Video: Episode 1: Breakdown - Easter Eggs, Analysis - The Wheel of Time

All right, I've given my spoiler and non-spoiler reviews, covered what I thought of the episodes from like a higher level, and now it's time to get into the nitty-gritty and break down these episodes scene by scene. Now join me today as I go through each scene and point out the things I liked, the things I didn't like, all of the easter eggs and book spoiler type content from episode one of The Wheel of Time titled Leave Taking.
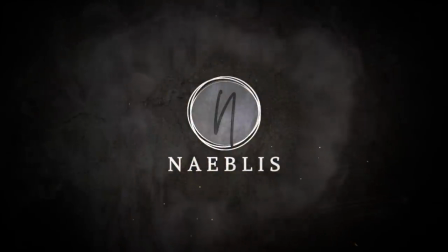Quick thank you to the video sponsor Audible.com, but more on them later. Before getting too far into the video, quick spoiler warning.
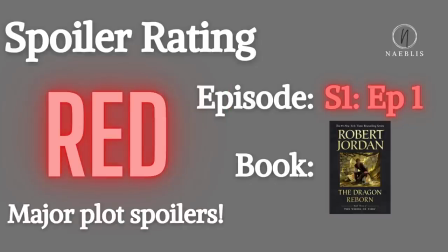[0:37]
This video is going to carry a spoiler rating of Red, with major spoilers through episode one of the TV show, but also through The Dragon Reborn, the third book of the Wheel of Time. If you haven't read at least that far, you are very likely to be spoiled, so watch at your own risk.
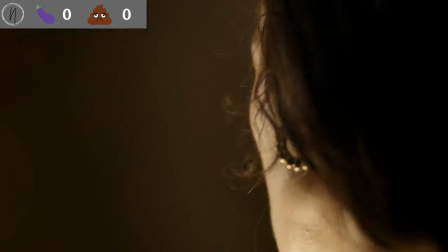[0:53]
Now this episode opens with Moraine getting dressed and ready to go.
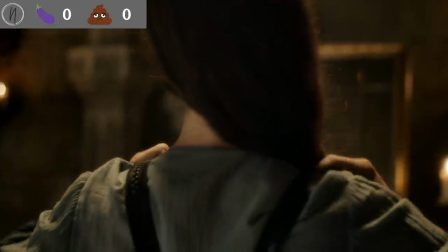[0:56]
The voiceover here is explaining some of the backstory and is probably the most exposition that we get in the show, but I do think it's necessary.
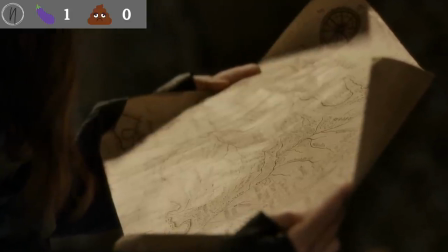[1:04]
You'll notice here that she's looking at a map of the Westlands and although it's hard to make out it actually appears to be the map from the books which is a cool easter egg.
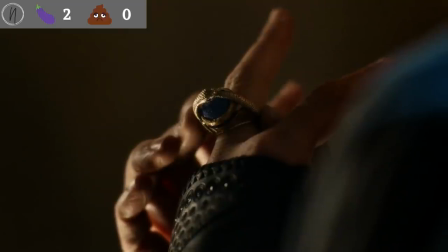[1:12]
You'll notice she puts on her great serpent ring with the jewel at the center being blue representing her Aja. Now this is an obvious change from the books in the sense that the rings don't have those big jewels on them but it's one I don't have a strong opinion on.
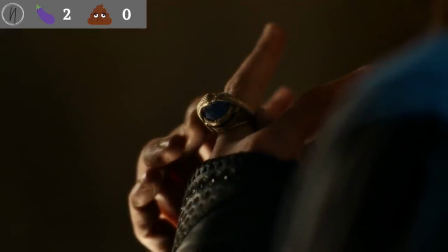[1:26]
It is worth pointing out however as these rings will come up here in a moment. So here you see Moraine's Angriol, just as it's described in the books.
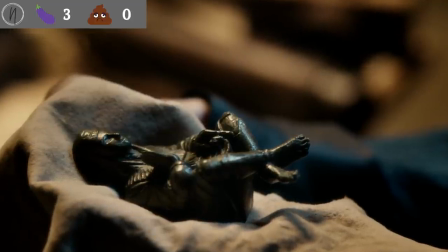[1:34]
I love that they show this, but we technically don't know if she uses it later in the episode.
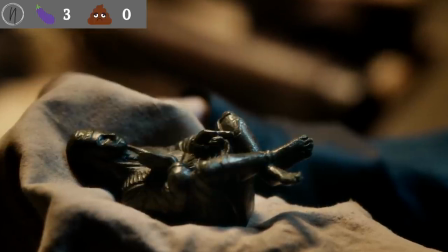[1:39]
But I would imagine we will find out later in the story if and when Moraine used it,
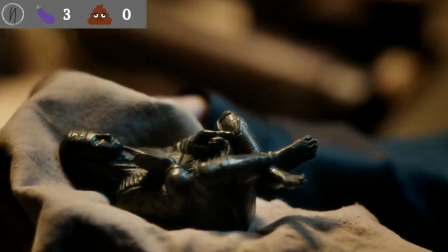[1:43]
and what exactly it does, because we haven't been told anything about Angriol in the show so far.
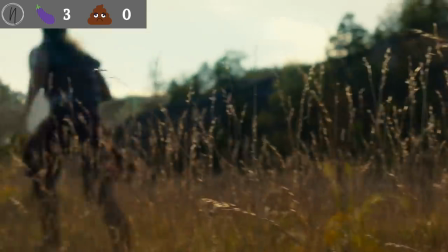[1:49]
We then cut to the shot of two men running from four women of the Red Aja, led by Leondren, played by Kate Fleetwood.
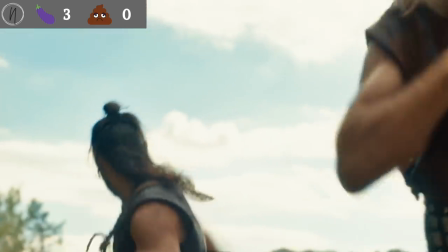[1:55]
I am not a huge fan of the costumes of the men here they look a bit like straight out of xena warrior princess reveal that the
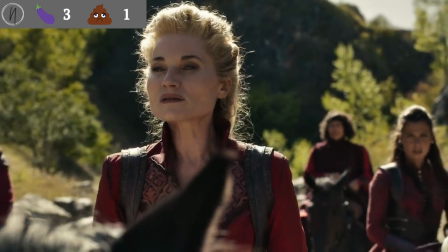[2:02]
man is crazy and that his companion wasn't real was pretty cool to me but i would have liked to have seen him actually fight back against the
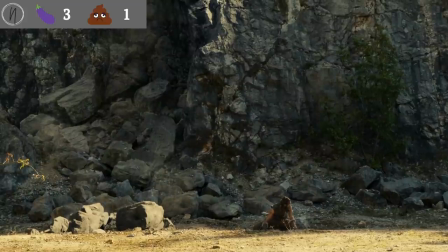[2:10]
red sisters and maybe seen some battle scene to kick off the episode i think it would have hooked non-readers a little better than what
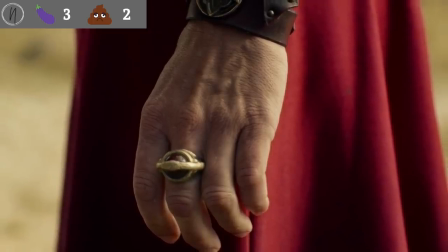[2:16]
we got one thing to notice here though in this scene is liandrin's ring when she has her hand open the ring is red,
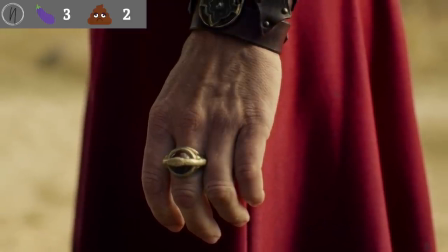[2:23]
which of course denotes that she is Red Aja, but when you see her close her fist,
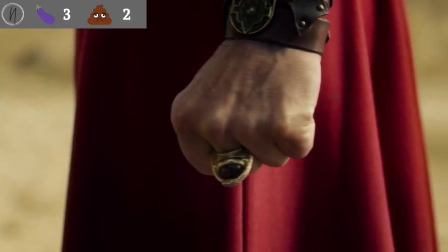[2:28]
the ring appears to turn black, representing that she's of the Black Aja.
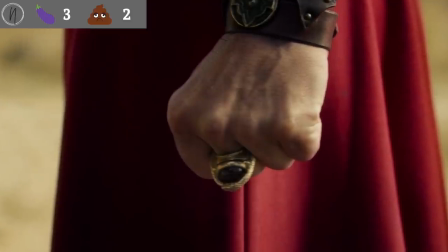[2:33]
Yes, this could just be the lighting, but I have a feeling it was shot that way on purpose, and I love the foreshadowing if that is the case.
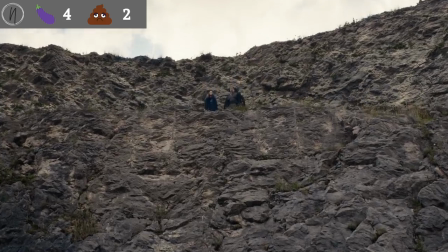[2:39]
We then cut to Maureen and Lan overlooking where the man was found.
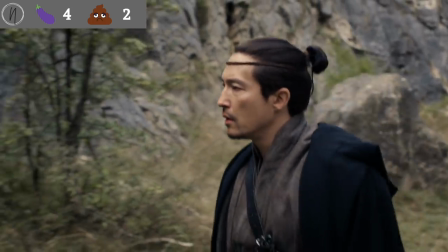[2:43]
Maureen mentions in the scene that there are rumors of four Taviran in the Two Rivers, which is their destination, and then they are all about the right age to be the Dragon Reborn.
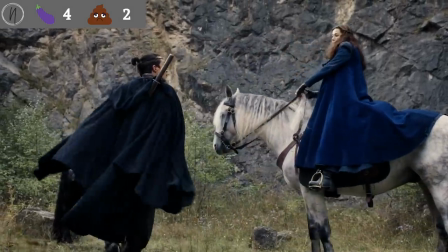[2:52]
Now I do not love this dialogue as it really wouldn't make sense for Moraine to not have already been there.
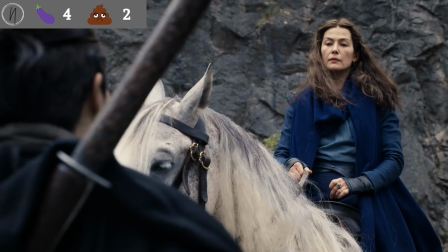[2:57]
If there were four Taviran of the right age, why would she not have gone there already?
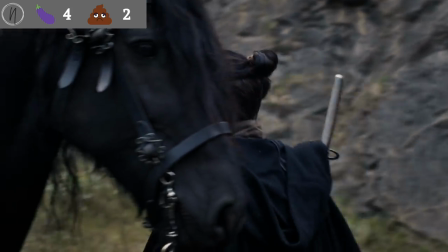[3:03]
And how does she know that they're Taviran? What rumors would there be getting around from the two rivers that there are four Taviran there?
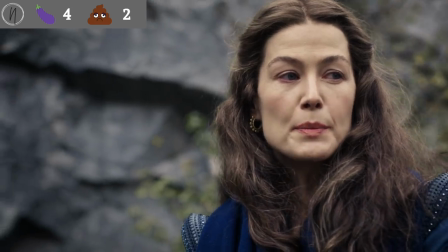[3:09]
We don't see any signs of the fact that they're Taviran when she gets there. So I know they're just trying to set it up, but I did not like it.
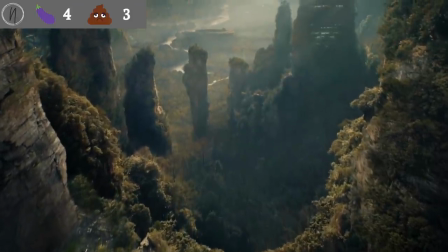[3:17]
I thought it was unnecessary. Now before cutting away, we get these shots of older buildings disguised as mountains, and I think it's kind of cool hearkening back to the Age of Legends.
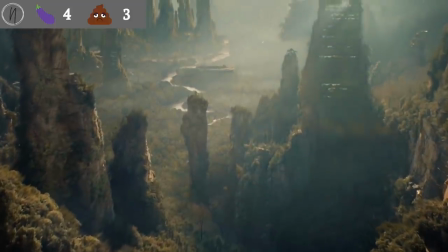[3:24]
I hope we get to see more of the Age of Legends at some point in the story.
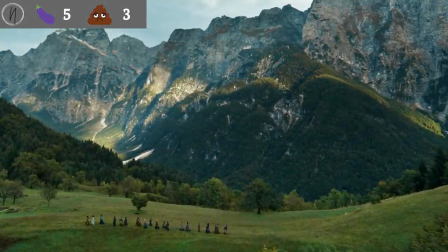[3:28]
We then cut to this incredible landscape shot in the women's circle of the two rivers, walking Egwene to her ceremony.
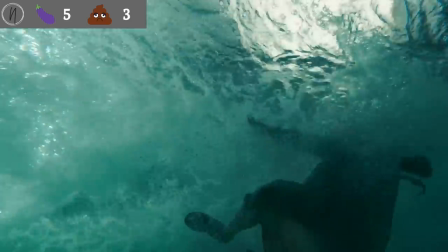[3:35]
Now, after being shoved into the river by Nynaeve, we see Egwene struggle in the river before finally just surrendering to it and floating calmly down the river rather than struggling.
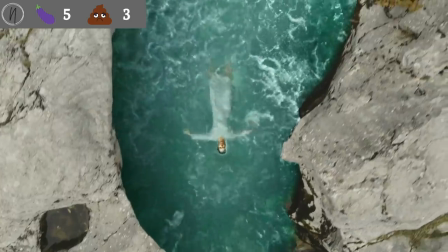[3:44]
I love the symbolism here, as this is clearly meant to represent surrendering to Sydar.
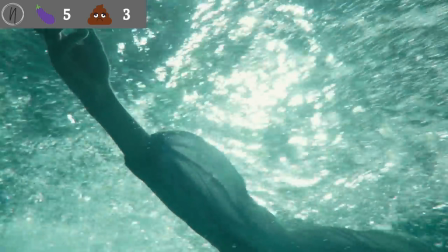[3:49]
I can't help but think that that is the source of the tradition in the show, like why they do this.
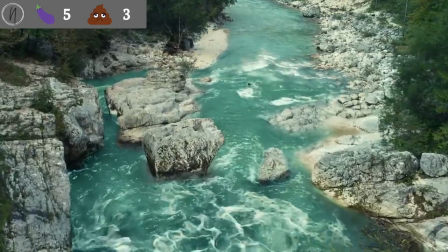[3:54]
And it'll probably tie in a little bit to the colors in the pool that we've seen in the promos. We cut to Tam and Rand walking down the mountain path.
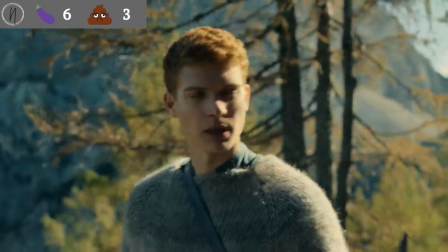[4:01]
And as soon as I saw this, I got chills. Also, get me one of those sweaters that Yosha is wearing.
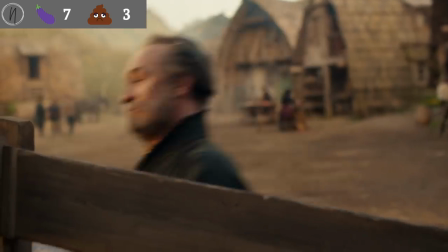[4:07]
Here we cut to Tam carrying the brandy into the wine spring inn.